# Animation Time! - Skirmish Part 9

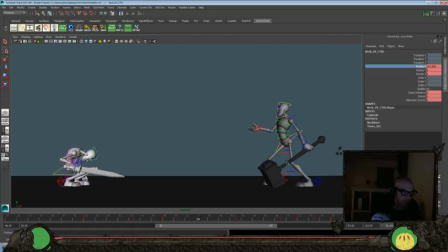and then we'll have him look up a little bit here, and up there.
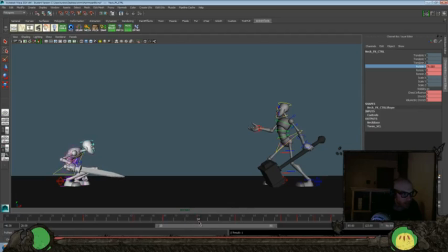might be a little too pushed. We'll see. Then we'll eventually get back to, I think we like it at about 75.
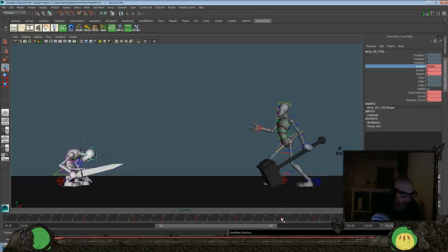Let's get rid of that, get rid of that. Keep that, get rid of that.
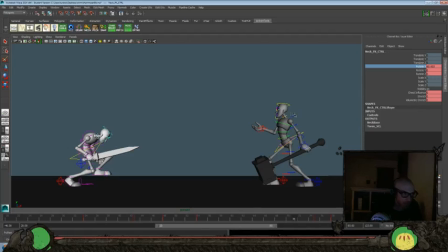Again, I think we'll lower it here so we can still get a little bit of drag.
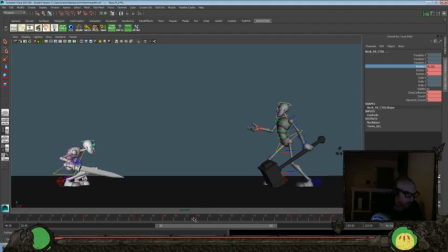Set that one, move that over a little bit. We'll hold this for a little bit longer.
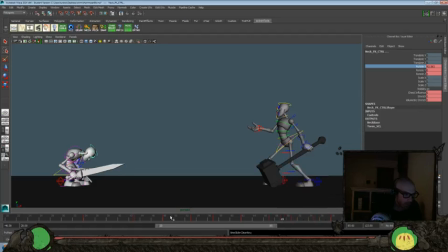And bring it down there a couple frames more. So it looks up, goes down to charge up, and looks back. So let's take a look and see if that works a little bit better.
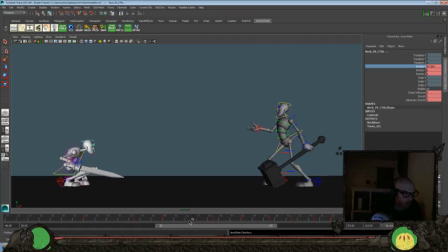Maybe delay the head. Let's play it first and see if it just works for a timing and overall idea before we try polishing it up anymore.
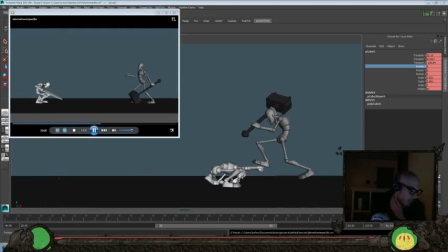And again, just gonna pause this while we do another play. I think it's a little over the top and the timing isn't long enough. So I want to hold it. I think I'm okay with it kind of shooting up. I think the timing to start the move is there,
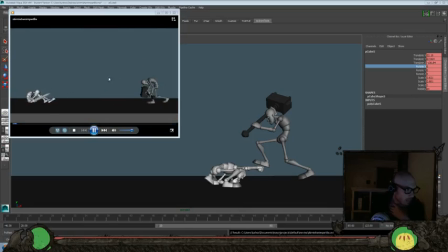but we need to hold it looking a little bit more and then only have a little bit of drag there.
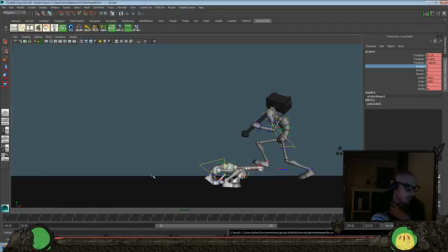So let's clean that up a little bit more. So again, I think I'm okay with the timing for it getting up there. So it kind of jerks into position because you'd want to be staying alert. So I'm okay with that.
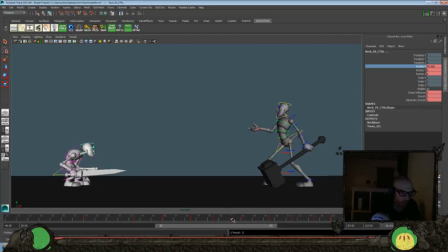But I think we need to hold at 60 till about 65. And then go ahead and let that hit it to about 71. Maybe even
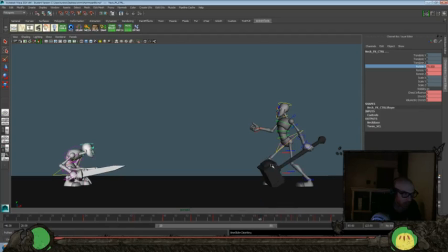66, so we can still have a little bit of movement there. Maybe not get so far down.
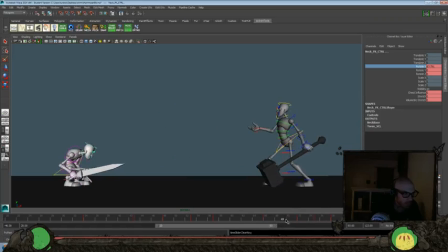Maybe one more frame.
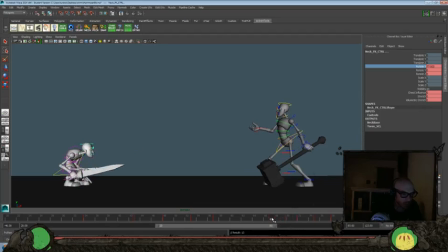Okay, I think that'll be better timing. So let's play blast.
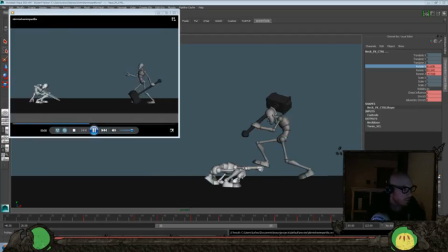Okay, I think that works better for the overall readability of that beat.